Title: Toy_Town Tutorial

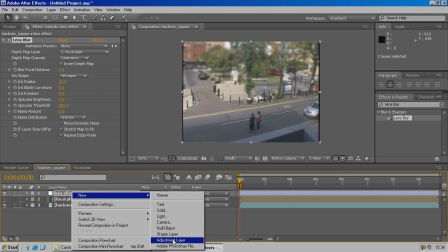[8:04]
So a new adjustment layer, which we will call
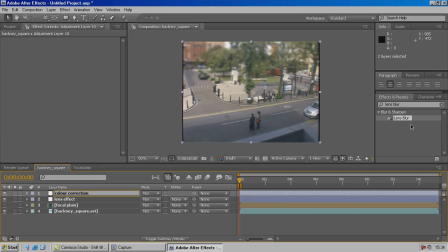[8:11]
color correction, and we'll begin with curves. The standard After Effects curves correction. Now, one of the very first things we want to do is just flatten out the whites
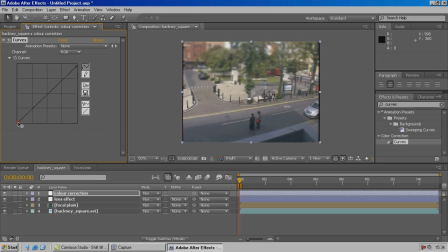[8:31]
and crush those blacks. Flatten out the whites on that side. There we go. Now we'll add an elbow into the curve and a knee into the dark side.
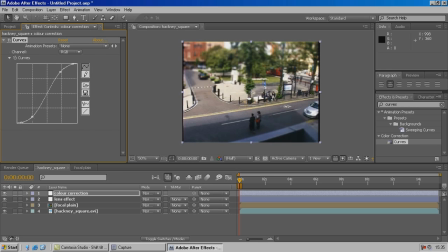[8:52]
Way too much.
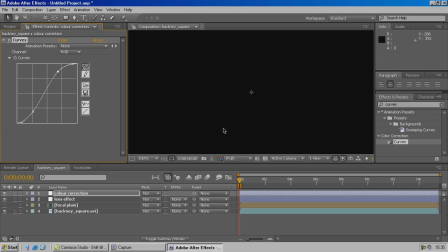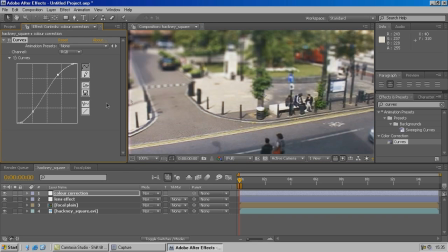[9:04]
What I'm attempting to do in this process is try and flatten out these shadows so that we have
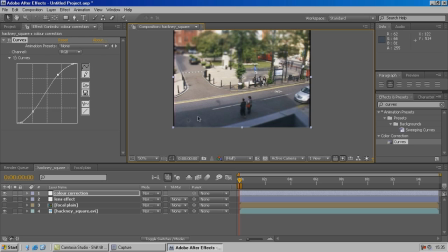[9:13]
much less of a tonal range within the grey of the shadow and the whites of the highlights. And this is one of the times when I don't mind sacrificing detail in the whites,
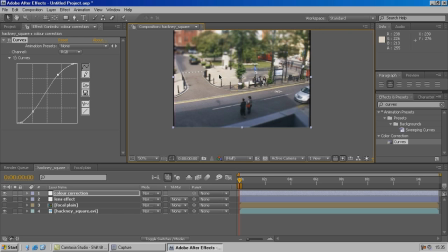[9:26]
because that type of fairly minute detail you're not going to see in a model anyway.
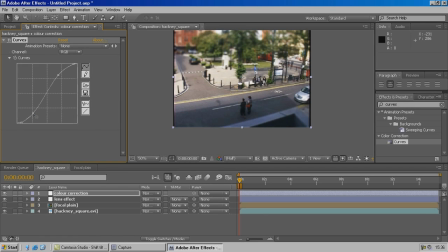[9:43]
Well, we could sit here doing this all day, but I'm going to be satisfied with that for the moment and bring in
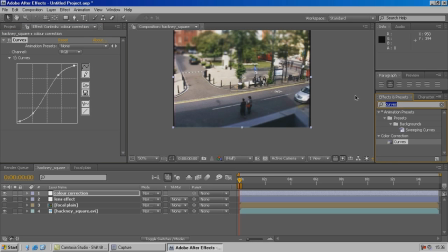[10:01]
one of the toys you don't get to use very often in After Effects, which is brightness and contrast. We'll bring this in. Now I'm going to use the contrast to just try and flatten out the overall tonal range.
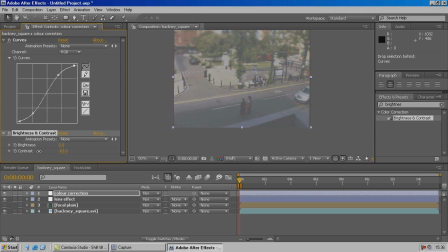[10:21]
See, if you take it straight down you just get grey, but we can bring in, just to help us flatten out some of those variations in colour, but simultaneously we'll push the brightness up,
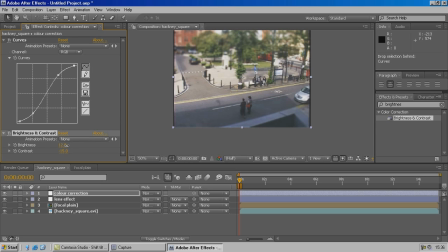[10:38]
forcing what colours there are there to really pop out in quite a dynamic way. So what you're ending up with here is more of a primary colour effect, where you have a smaller range of very strong colours,
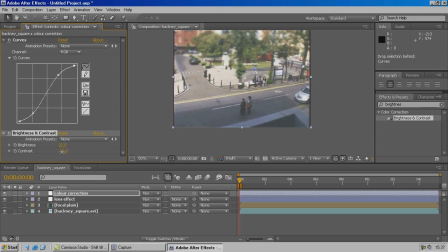[10:58]
and I think that really helps to sell the idea that this is a painted model. Still not quite happy with those darks.
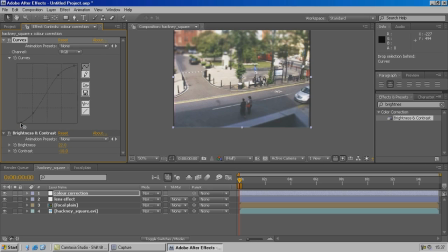Okay, to finish off, the icing on the cake, the stop motion effect. Now there are a load of ways of introducing stop motion in After Effects. Probably the quickest and simplest is to go to your footage,
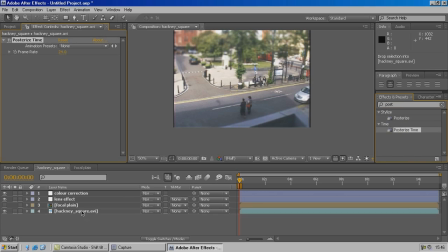[11:36]
call up your posterized time, drop it straight onto the footage. Now we see in the parameters that it's set to 24. Currently my footage is 24 frames per second. I'm going to drop that down to about 6. Preview it, hit 0, have a look at it.
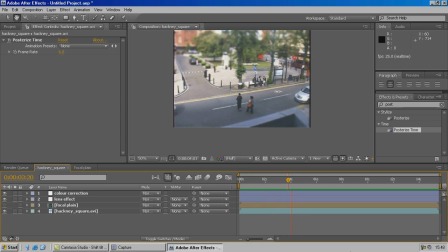[11:58]
Now this is probably a good time to remember that a frame rate of 6 does not mean that I'm seeing every 6th frame.